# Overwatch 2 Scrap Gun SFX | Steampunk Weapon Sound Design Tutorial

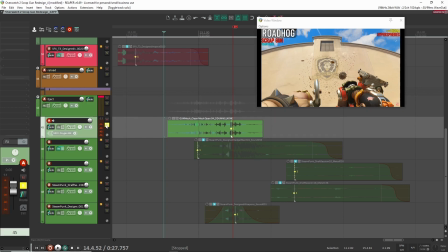But yeah, this is from one of my sound packs, and I just dragged it and dropped it in here. As you can see, no processing, no nothing. So that's good.
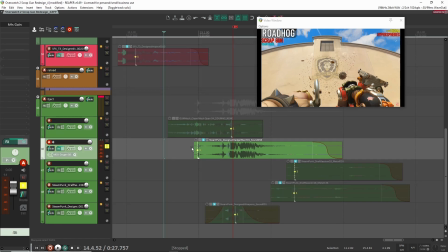Here I had another sound. Again, this is another one that I created with NVK Create with different metal sounds that I scraped and like snapped together and stuff like that. Kind of layered it together, processed them, and this is it here. I just dragged it and dropped it in here. I'm using gain to balance the sound, just my preference here. That's it. So together,
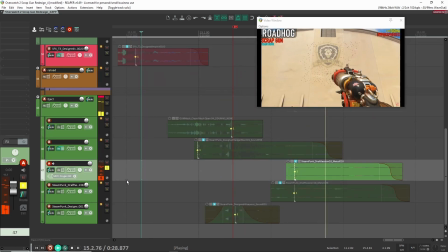right? So that's what we have so far. All right, down here we have this. This is more for the sound of like the metal chain here that's kind of swinging.
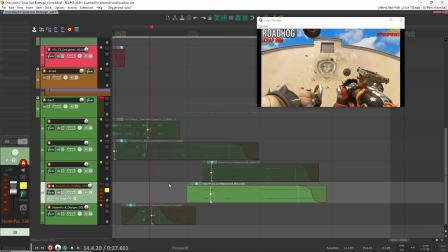Right, it's a very small detail, but it's there, so I put it in there. And here I have something similar, I think. Yeah, I think it's just something similar. Just some more like mechanical sounds, just like small details, just to show that the gun is still kind of moving.
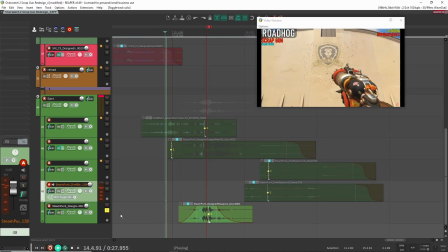There's still moving parts to it and stuff like that. And then I have this here. So this sound was, I put it in here because I wanted something to be more tonal.
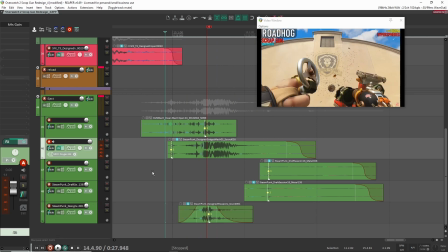So without it, we have this, which sounds okay. Like it sounds good. With it just felt like it was a bit more tonal. It's very minor detail. I think it fills out the sound a little bit more, maybe fills out the frequency more.
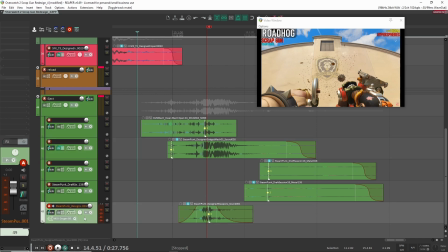Maybe that's why it sounds a little bit better to my ears. I'm not too sure. Not necessarily needed in there.
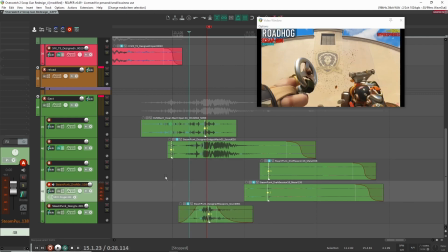Maybe this could be like a variation layer where it's like it can be or cannot be in there. But yeah, that was it for the eject here.
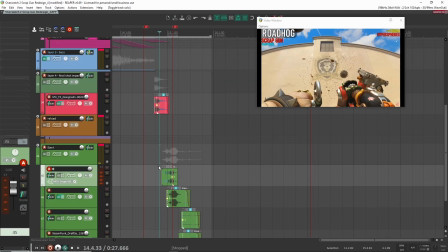So like this. And that's it. So now with all of these sounds, let's have a listen back to the beginning here.
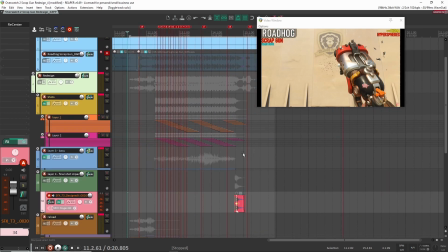See if you can pick out everything that we talked about, all the layers and everything. So let's have a listen.
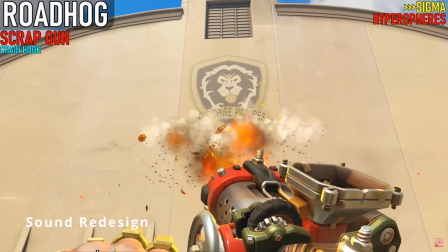All right, so I hope you found this redesign useful and valuable, and just seeing my work process and how I put things together. If you have any questions, of course, please feel free to leave them down in the description below. I always do my best to answer them and to respond to everyone who does leave a message, so do that. And also just a reminder to grab that free sound pack, that my Sound Designer starter pack. Link is in the description. All right, so that's it for now. Thank you so much for watching, and I'll see you in the next video. Bye.